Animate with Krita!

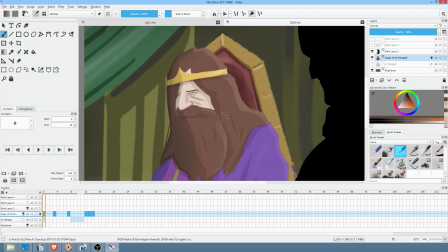(49:29)
This is a, it's a scene that's pretty full of subtlety. I mean, it's not probably brutally clear to the audience exactly what's going on here emotionally in terms of people's body language and thought, and that's a weakness, obviously, in my storytelling.
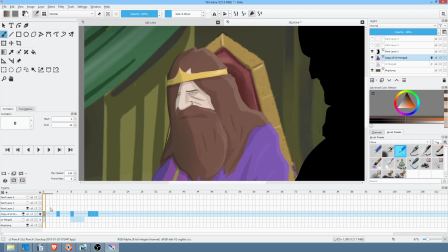(49:46)
But having said that, it all goes by in the space of about 3 seconds.
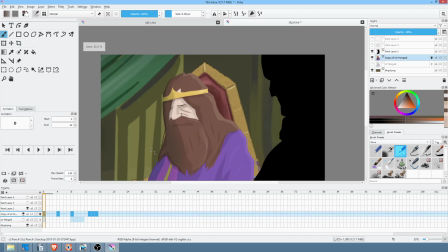(49:52)
So, And actually, I must say too, I'm gonna take this and move this way downstream, and I'm gonna take this
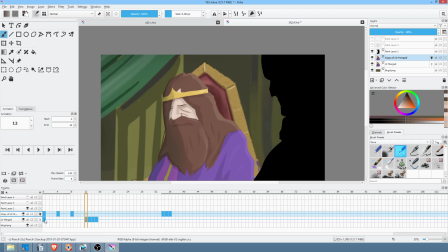(50:14)
and move it here, because I'm actually wondering if the body language thing,
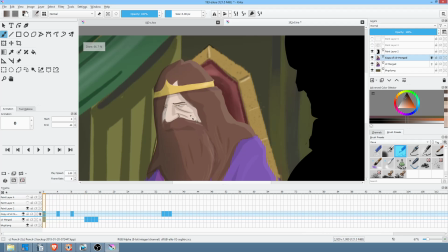(50:19)
now that he's looking at Golek, I'm thinking maybe all he needs to do is the little scowl thing. So if that's the case, then I would just insert a keyframe here so it reveals the sequence underneath, right? Since we've got the two layers, and if everything works, we'll just merge them.
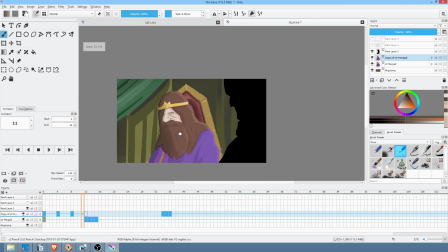(50:43)
Kind of, sort of, maybe.
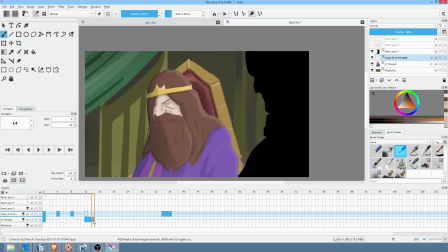(50:49)
Yeah, I'm thinking. First of all, I'm going to take this key out because I think the his change in expression is too extreme. Okay, so now what I'm going to do is take these three keys and I'm hitting Control and I'm going to drag them up to here,
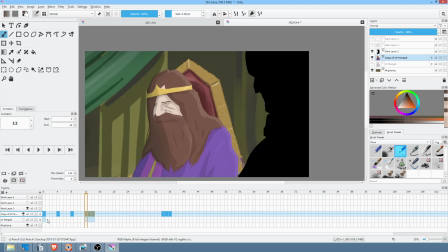(51:06)
so I can turn this back off and still keep it as a safety backup. Now what happens if... Okay, now what happens if we take these two, grab them, bring them here.
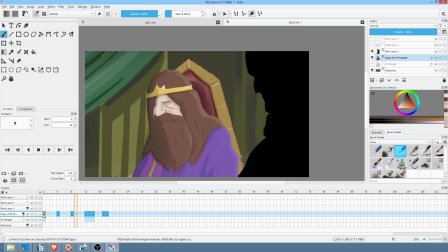It's a little bit much of a move. What if we get that out of there for a moment and just see how it feels without it? I like that. It's funny. You never know what's going to happen.
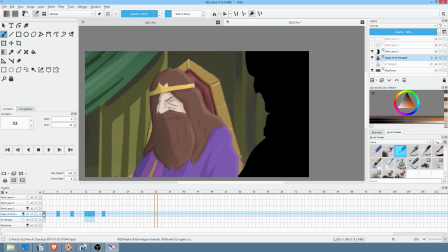(51:45)
I like that. It's simple. It's clean. It's kind of like, not sure what's going on here, not sure what comes next is sort of the attitude. And that's really what Tobias is responding to. So now, importantly, if
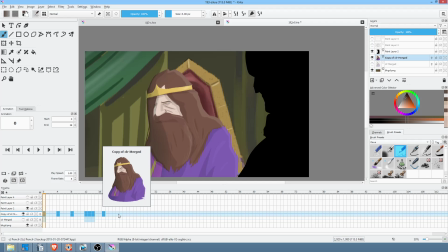(52:10)
we do have to have enough time for Tobias to respond.
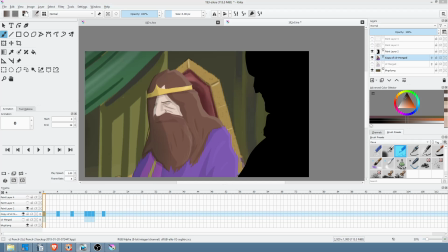(52:15)
So again, I can't emphasize enough in terms of the story.
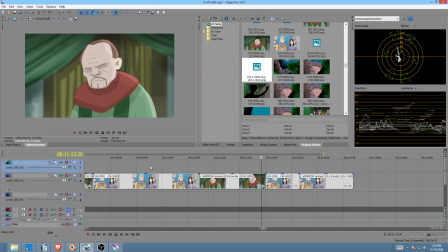(52:20)
This is probably one of the worst little sequences I've bumped into in terms of the way I wrote the script. The acting is pretty subtle.
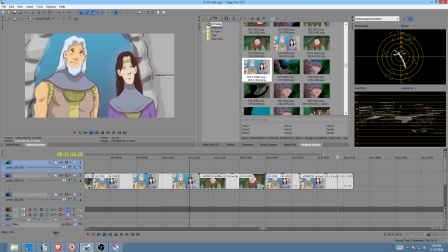This is again too long. That's why getting away from it for a few minutes is often a good thing, because
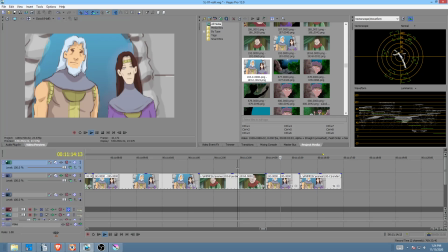(52:48)
you get a fresh look after a bit. Yeah, go with that.
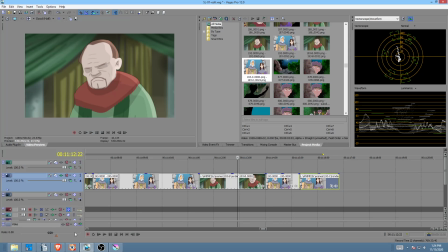(52:58)
And then
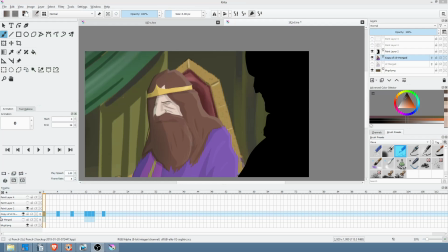actually, let's do this.
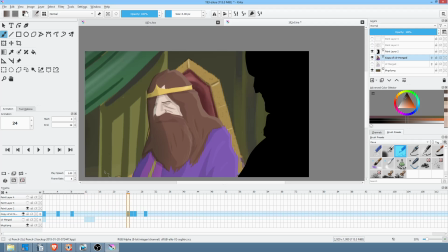(53:15)
Let me see here. Let me pop this downstream a bit. Kick this back up to 42, let's say. And actually, I'm taking this out, because here's what's going to happen.